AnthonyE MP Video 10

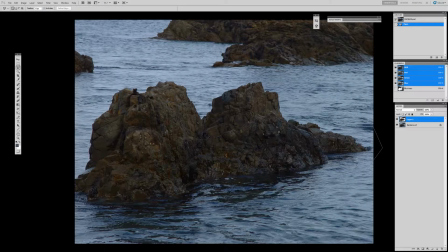[0:00]
All right, so I'm going to start with this the right hand rock, and you can see the advantage of saving those PSDs.
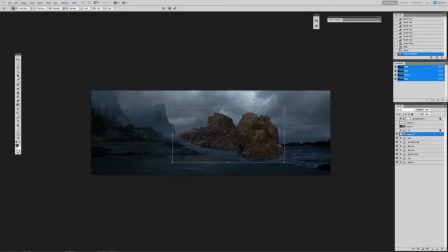[0:08]
I already used this once, so I just copy paste that element. It's already been matted, putting it in my painting, save myself a whole lot of time.
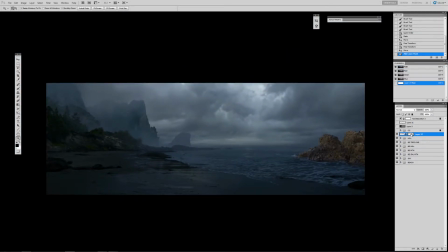[0:15]
So I'm going to place it over there on top of the beach element that I had that already had some rocks,
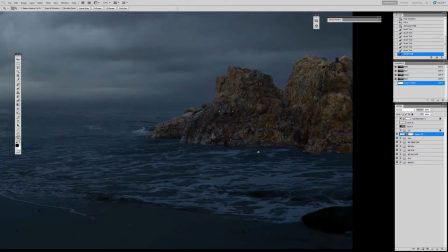[0:22]
and I'm going to paint out, the shoreline, try to integrate this in to the painting.
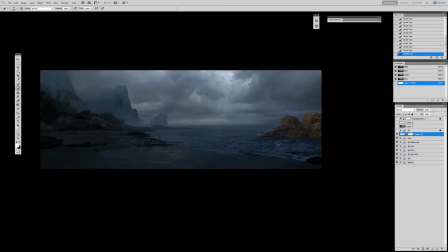[0:27]
Maybe use a soft brush because maybe we want to use the bottom of the beach element that had rocks in it because it integrated into the water,
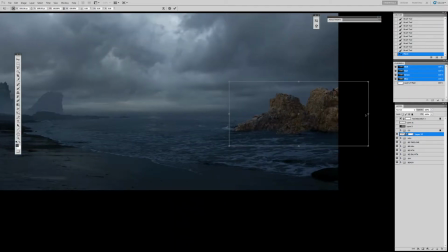[0:36]
and then use this on top to try to keep as much of that plate as possible. So we may try some different things here, skew it into perspective. Again, we want this element to point to our focal point. So that's another key thing here.
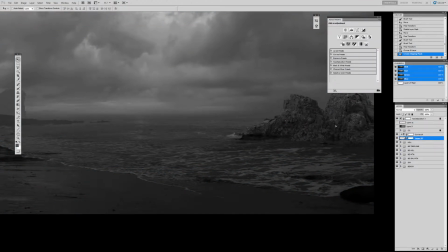[0:51]
This is going to act as our blocker to keep our eye in the focal area.
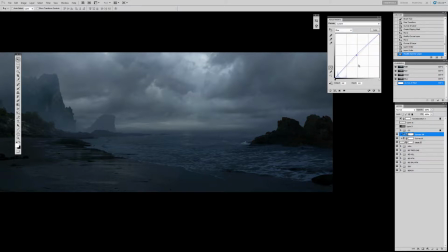[0:57]
So grade it down just like how we have been before. I sped this up a lot because it's pretty much the same things you guys have been watching.
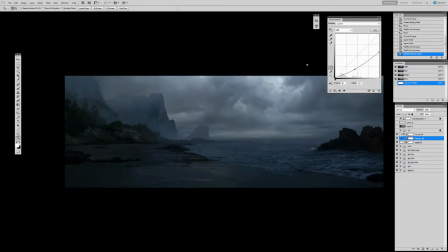[1:04]
Cooling it down, taking out the warmth, color correcting it down to dark, and then we have,
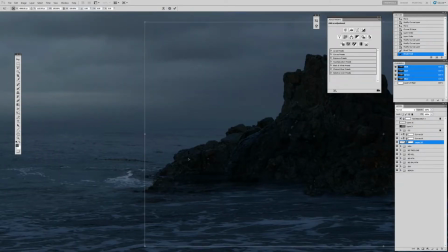[1:09]
the beach rock underneath it to key off of the value and the color of it.
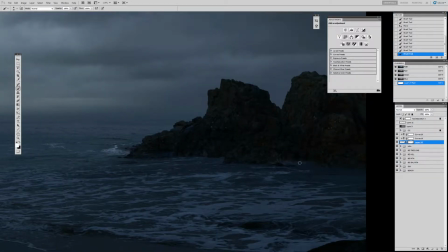[1:14]
So that helped a lot. Again, trying to figure out how this element, comes out of the water.
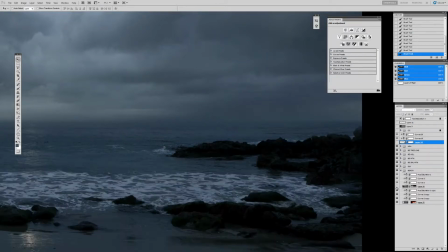[1:23]
So we're gonna have to play with that silhouette a little bit so it feels natural. Looking at what's underneath, can we salvage anything from this?
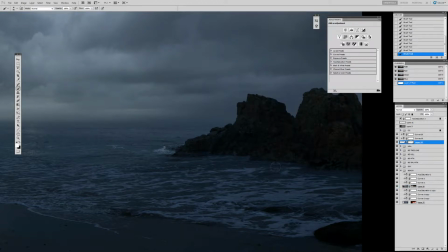[1:31]
Maybe use it as a base and then put this on top.
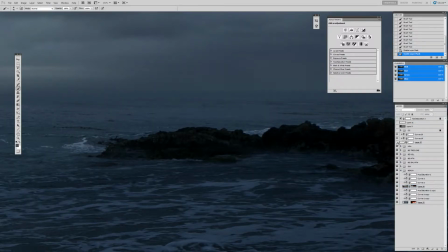[1:34]
So trying different things to get this element to work as clean as possible.
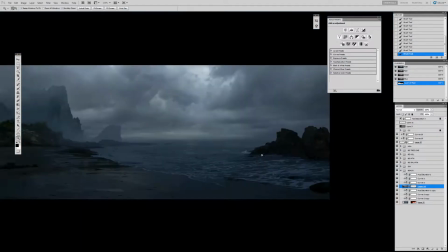[1:43]
Like I can slap that in there and be done with it, but I want to make sure I've used the best option for the integration of this thing.
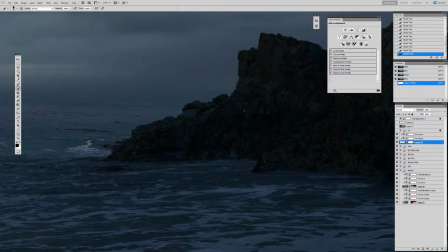[1:52]
And that's looking at every option possible. So I'm gonna use a nice hard brush because this is a rock.
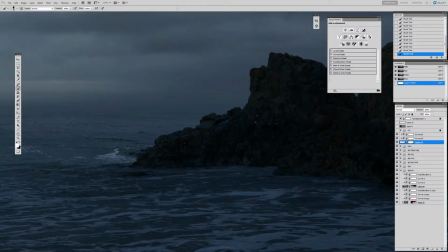[1:58]
We don't want to use a soft brush. These are hard edges, so we're gonna use a hard brush for it.
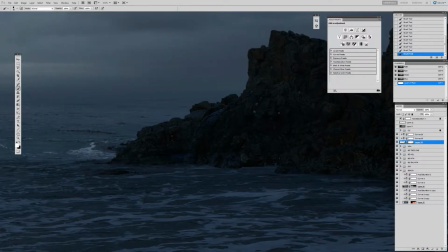[2:03]
You pick the brush that's appropriate for the element that you're cleaning up.
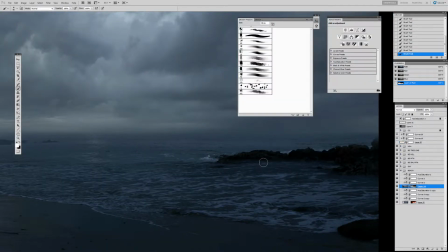[2:09]
And I want to create a little bit more, shape to this thing, not so it's not so flat element.
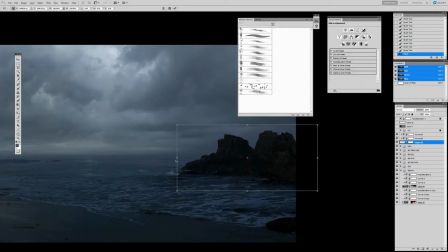[2:15]
I want to make, ins and outs of this rock, coming in and out of the water.
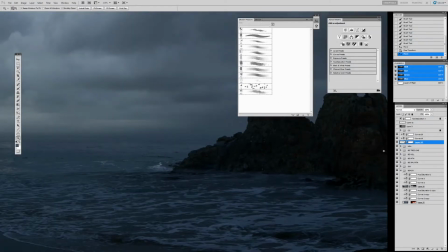[2:21]
A little bit more shape.
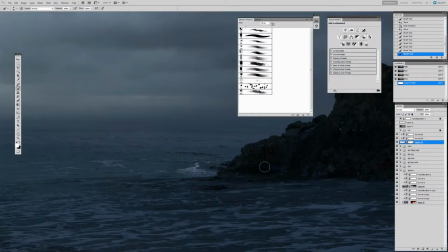[2:22]
It adds to the realism instead of having just a flat element right there sitting on top of the water with this, hard edges.
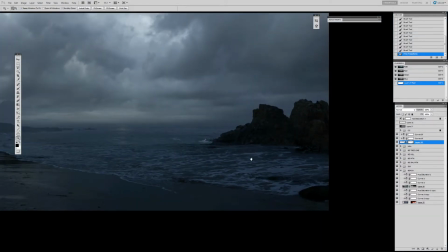[2:30]
Just makes it look fake.
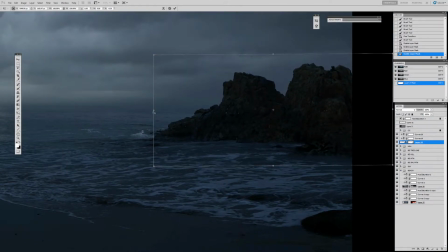[2:34]
So playing with this element again, seeing where we can place it for that bottom edge to feel right and still,
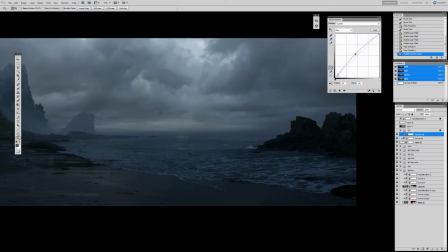[2:41]
feel like it's pointing at that. You see, I used a perspective to kind of help me point that element to our focal point.
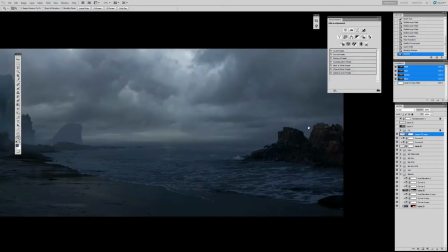[2:48]
Again, I'm screening a light layer on top. Make it a high contrast, bumping up the white and cooling it down, taking out the reds. See if we can add some top light to this, add a little bit more form. It was feeling a little flat.
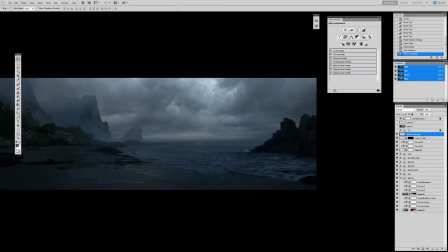[3:03]
And here, I want a little bit higher element here. So I just duplicated that element with the color correct and stretched it up.
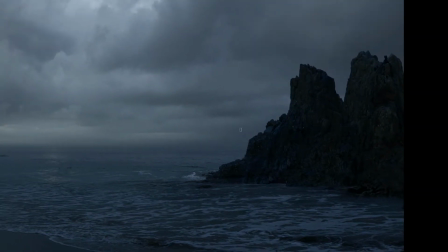[3:11]
And you can see we got away with the stretching. I wouldn't recommend stretching your photos that much, but in this case, it works.
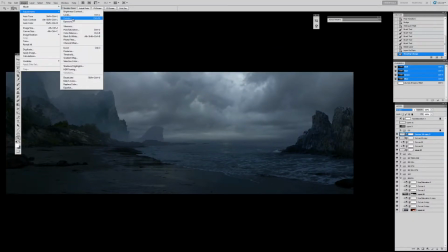[3:18]
And, we get a nice balancing element in there to keep your eye to the focal point.
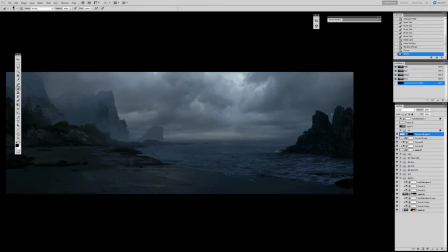[3:23]
And we put it right on top of what's underneath it. So, and those two elements clearly kind of flow seamlessly together because it's the same thing.
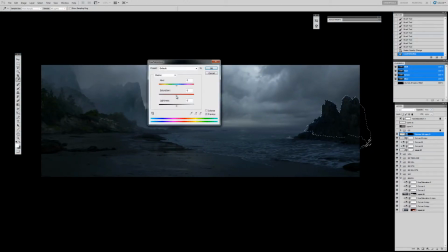[3:32]
And we did the top light again for this new element because it was stretched and made it a little bit cooler.
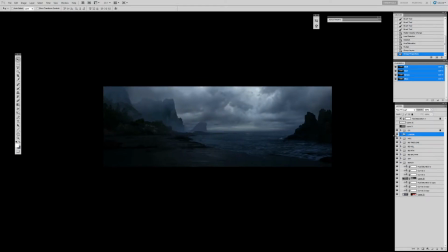[3:38]
So we have, some wet spots on that thing catching a little bit more of that skylight.
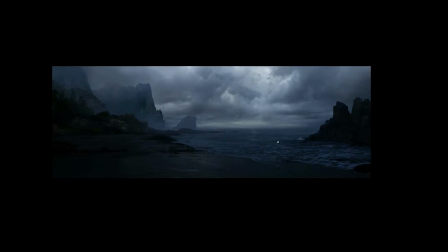[3:47]
This rock. Just color correcting it. Maybe it felt a little too dark.
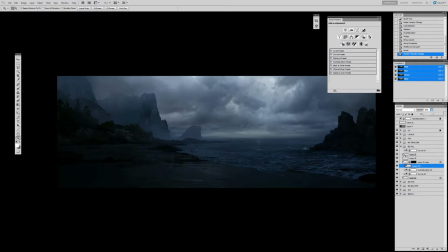[3:51]
We want to bring back some of that information back in here, back into our rock.
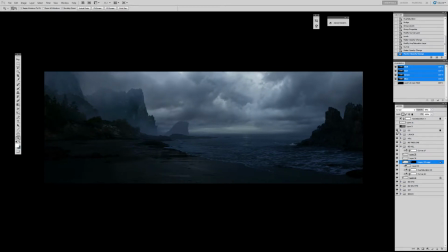[4:02]
Doing some more color corrects to that hill, just trying to get it right. Gave me a hard time, that thing.
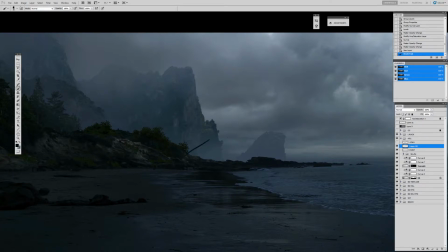[4:13]
A little bit more adjustments here to this hill. Now I'm going to start putting in some mid-ground palm trees,
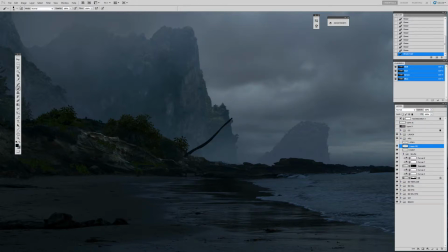[4:21]
and these are very stylized shapes, so I'm painting it in myself, and I'm just picking a flat color from that element.
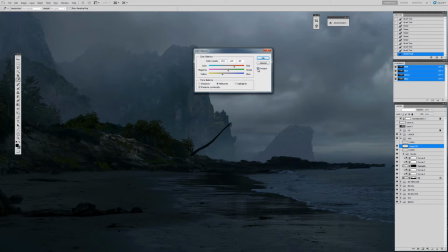[4:29]
I'm going to warm it up a little bit because the bark is a little bit warm, and I'm just painting it on a separate layer,
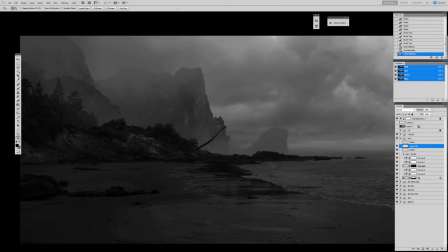[4:35]
a nice hard brush, painting the shape that I want based on some of that reference we looked at from Sleeping Beauty,
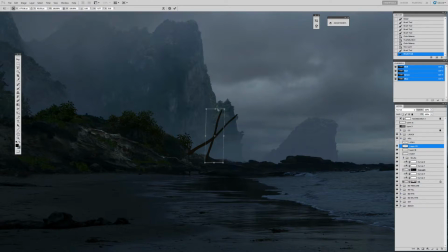[4:42]
getting some nice design shapes and micro composition. So we're going to group three trees here, creating thick and thin, like we took a look at and then when we were dissecting those design images. And this is just for the bark.
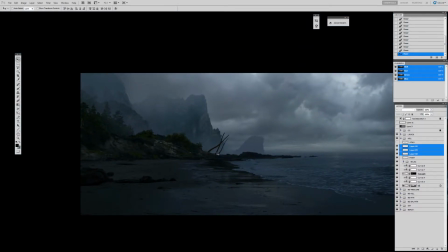[4:59]
playing around with shape and making sure, you know, those lines point to our focal area and positioning it.
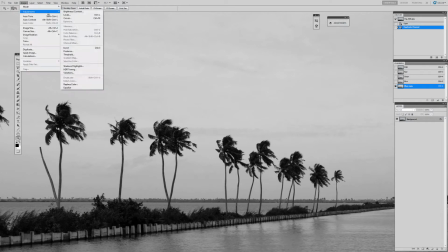[5:06]
And here this is what we're gonna use for our palm trees. This is an element that looked like a hurricane that I showed you earlier.
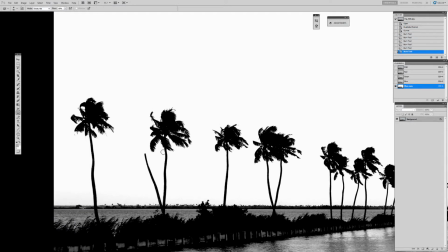[5:13]
I'm just gonna create a high contrast mat again, and we're just gonna use the palm, the branch of this thing.
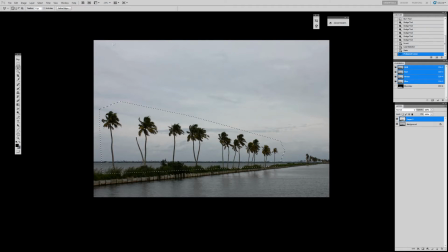[5:21]
Copy paste that over.
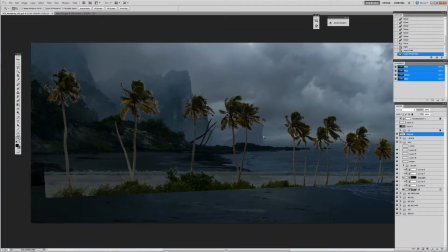[5:23]
So we have this element in our thing, in our PSD here, and I'm gonna use this frequently.
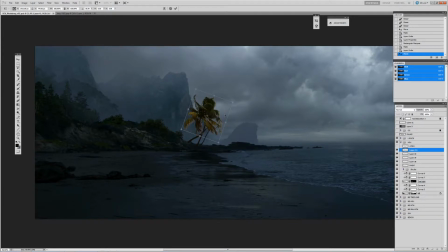[5:30]
So I'm just gonna copy and paste that from that element within it
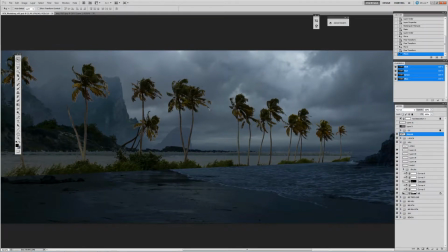[5:35]
and rotate it so it looks like the branches are, you know, worn down and sagging, and using this element to our advantage.
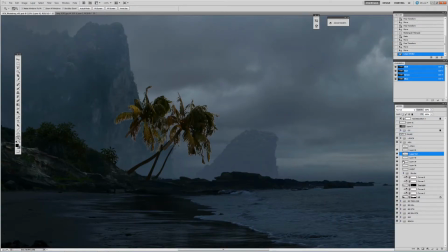[5:43]
Copy paste another element in here.
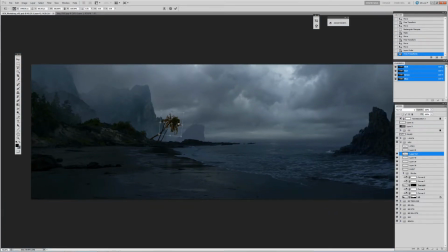[5:47]
We want to create interesting grouping and silhouettes on this thing.
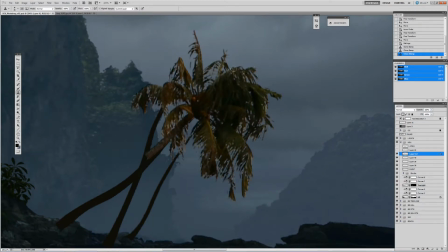[5:53]
So the drooping branches are gonna help. Here I'm gonna clean this element up because it was low res. It's because it's gonna need a lot of cleanup to this. Again, not staying precise because this element's gonna have fog and it's gonna be knocked down, and it's pretty far away in our painting, so I'm not too worried about making it, you know, super perfect.
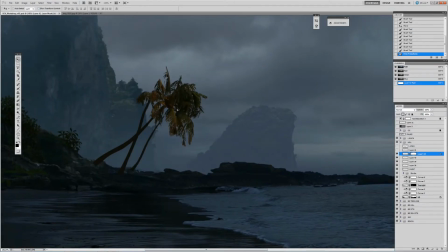[6:12]
Just as long as those dirty white edges are gone, I'm happy.
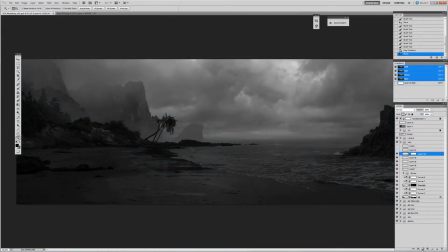[6:18]
Making a fit to our branches here, our bark.
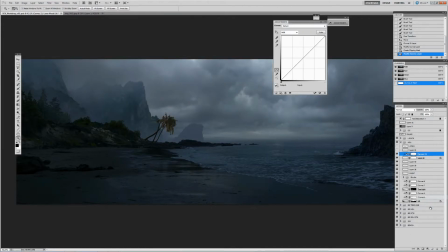[6:23]
And color correcting the values of this thing, making sure the black levels are the same. So the tricky part of this is that the atmo we have on our shoreline is going to hit the branches, but it doesn't go high enough to hit those palms.
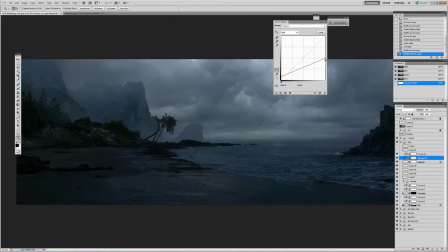[6:41]
So we may have to color correct those palms accordingly to look like, you know, they've been hit by atmosphere. So color correcting it, you know, trying to get that color. So I sampled the color again, like we did with that small hill in the background,
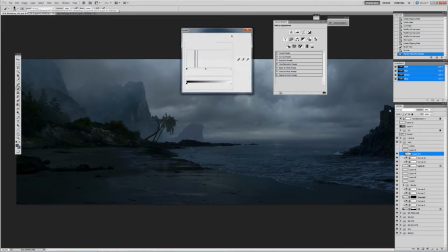[6:56]
and bringing down the value to make those the fill light the correct color.
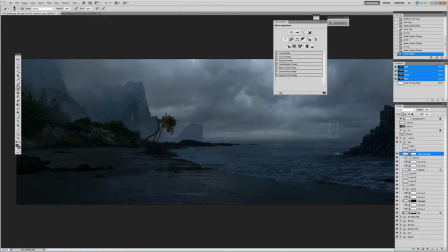[7:05]
Playing around with this thing as well, trying to get the right look. Creating a top layer, maybe, you know, bringing back some of those branches that are getting hit by the top light, and maybe some color back in here. It's feeling a little too monochromatic.
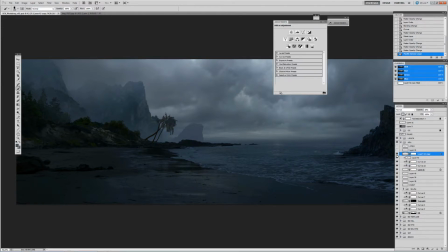[7:23]
Seeing how that works. Readjusting, going back and forth, trying to get this to work with color correction.
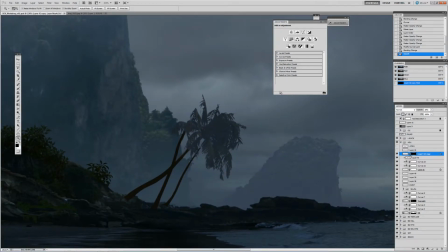[7:33]
We are adding a little bit more atmosphere to this. That's why, you know, the values are so different from the bark.
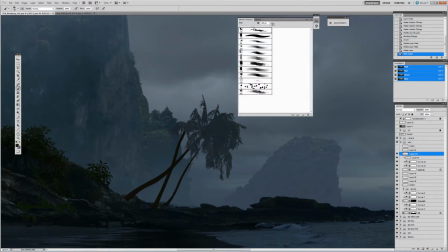[7:39]
The bark is so much more, so much darker than the top, and you'll see when I turn on the atmosphere.
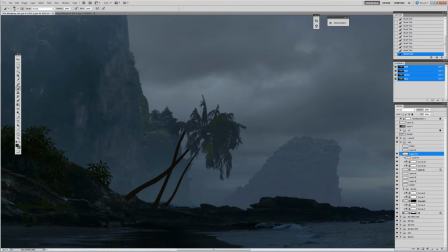[7:47]
So I decided to paint the light in. It is far back, so we can use our brushes just to paint some color back in there, so it's not so monochromatic.
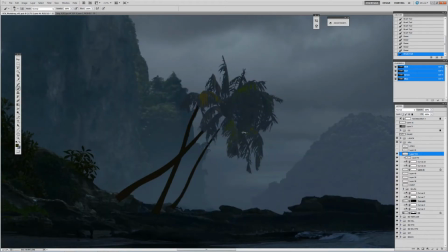[7:55]
It felt really dead and, yeah, just monochromatic.
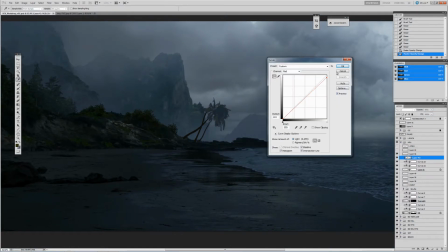[7:59]
So we wanted to add some color to this thing to help it kind of look interesting with some visual interest.
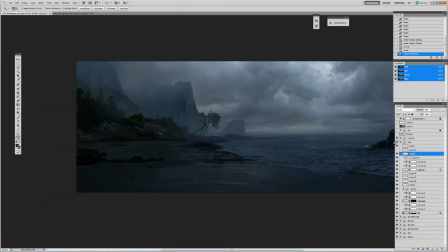[8:07]
Again, pushing and pulling this thing to make it look right. I turn on the atmo, and you see how, you know,
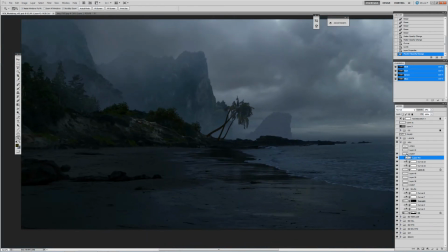[8:13]
that atmo knocks those brand the bark into the appropriate right values.